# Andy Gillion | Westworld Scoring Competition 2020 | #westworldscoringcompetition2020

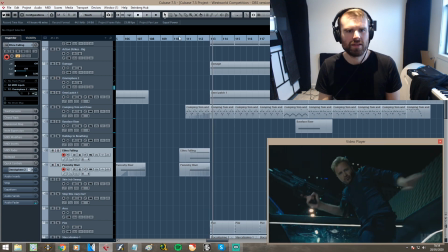16:54 I think it's very cool.
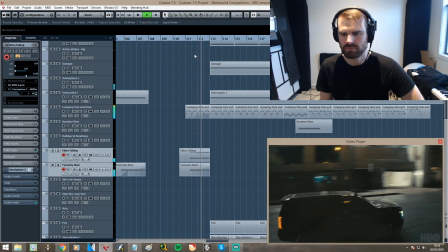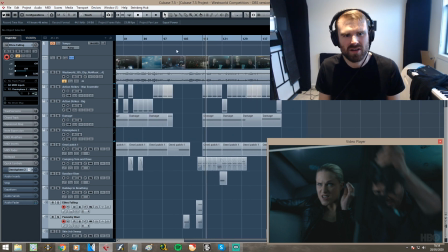17:02 Again, massive point there, but the tempo I've pretty much got all the way since bar 54.
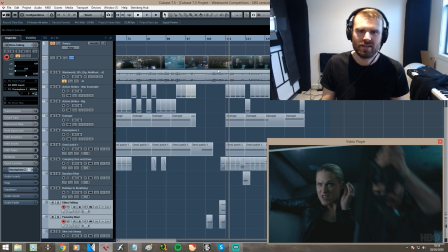17:11 We're on the same tempo. I think I've really hit a good tempo there that works across the board.
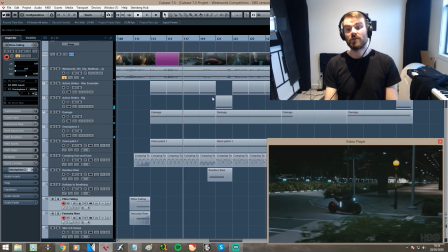17:20 Okay, cool. So we're getting to the bike now, and I wanted to treat the bike like it was a character in itself almost.
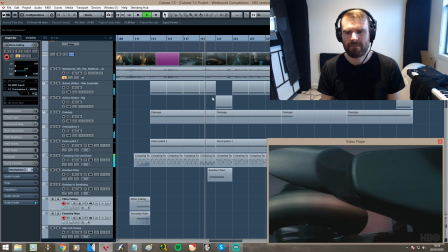17:31 Arm charges now.
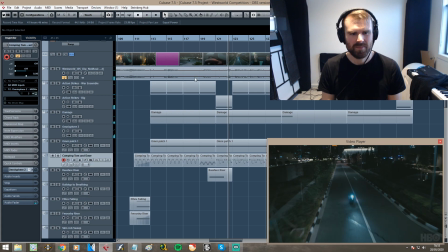17:36 So the bike kind of gets its own theme here. Come up with a little riff.
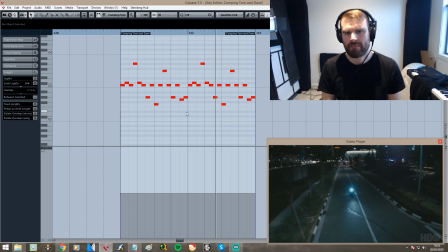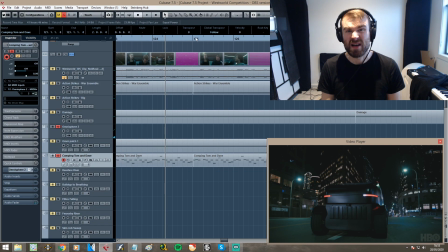17:46 Which is just awesome. That could be a metal riff, to be honest.
90%.
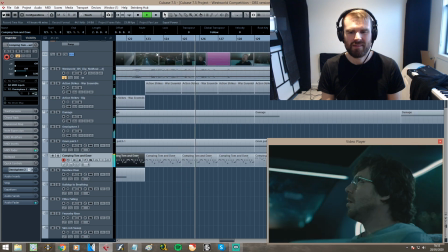17:52 Or 94%. Or 98%.
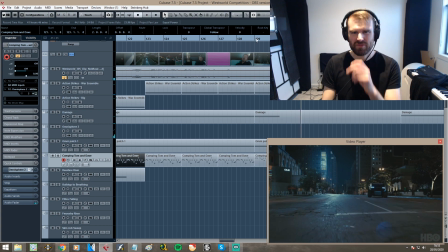18:01 Stop.
It's a little bit on the nose, but I kind of wanted to go for the stop, music cuts out thing.
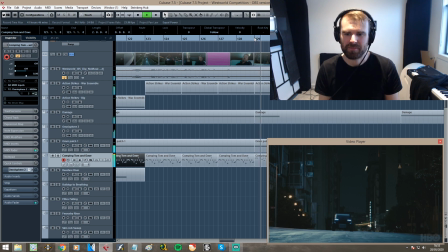18:09 It's a little bit obvious, but I like it.
Stop. Why the f are we stopping? Get down.
Something's about to go down, so we've got the ominous piano note here.
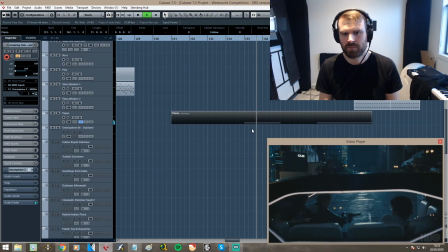18:25 Get down.
We're going to come in with some percussion.
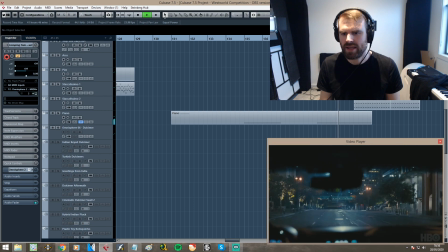18:32 Shit's about to go down, they're getting ready.
What's this?
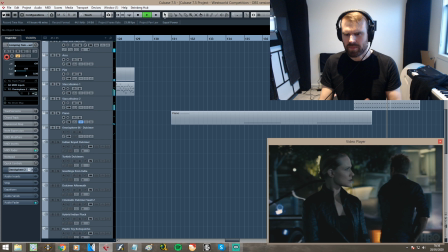18:37 There's a car coming, so we're kind of upping the ante here, and then the savior, this character, the bike,
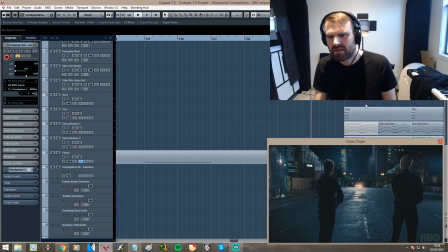18:43 just comes out of nowhere, and we bring back in, for me, what's really representing the bike is this.
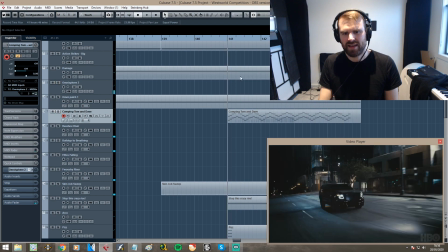18:55 Coming in to save the day, and I've stuck a couple of risers on this one as well.
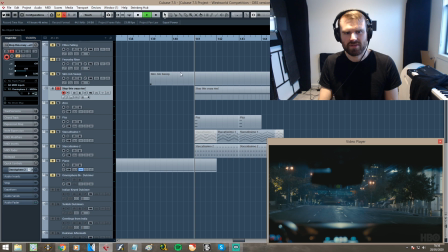19:01 I've got this guy.
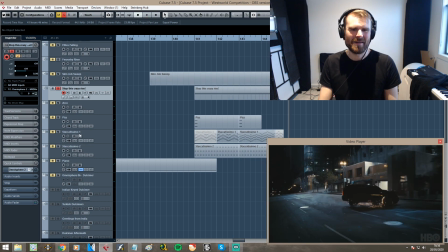19:08 Which is just awesome. You couple that one. Let's put it all together and just watch that second.
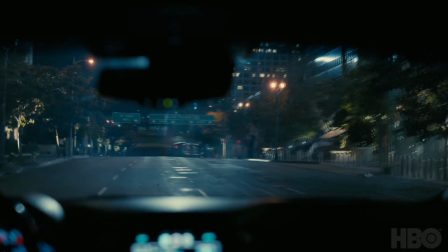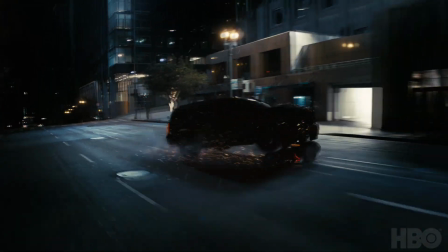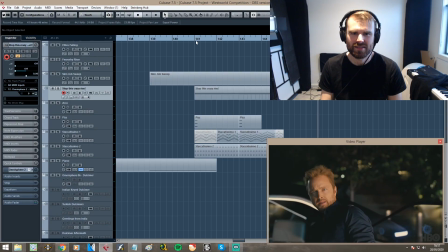19:23 And that's it. And obviously we cut to silence again there. You don't have to, but bang.
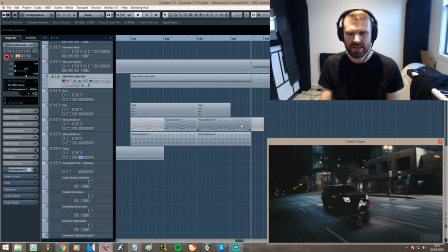19:30 That impact doesn't happen exactly on the bar, but it doesn't really matter. In fact, it's even more abrupt that it doesn't, probably.
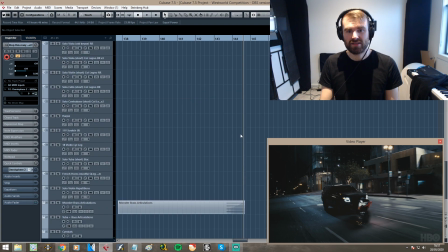19:39 That's about it for this. It was pretty simple.
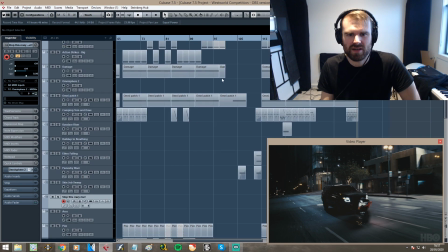19:44 I mean, there's not that much going on if you look around. It's not that complicated.
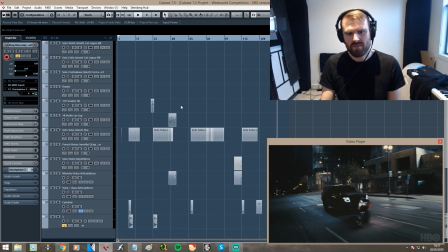19:49 There's not that many tempo changes. There's not that much automation. There is a little bit.
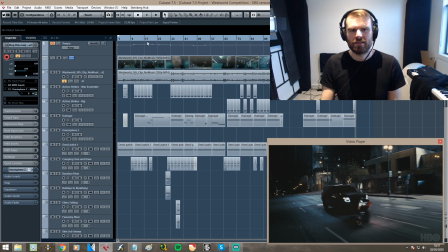19:55 It didn't, it took longer than an hour to put something like this together, but it's very rewarding when you get a piece to fit as nicely as this,
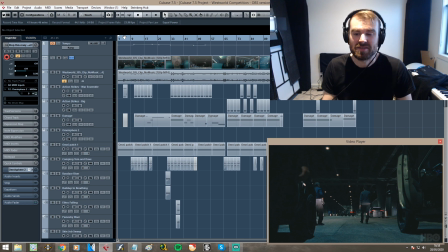20:04 and that's just my interpretation musically on this given day. So hopefully that helps if you're looking to become a film composer or get into scoring scenes, making music for the picture. It's very easy these days. You can chuck a video in the door and it's just so powerful.
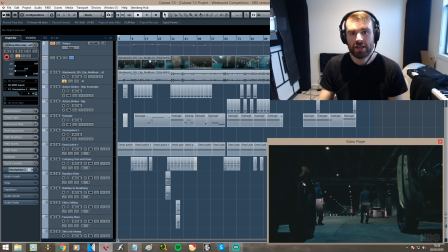20:21 Hope you got some information from it that you didn't have before. Take care of yourselves. I'll see you on the next video. Cheers.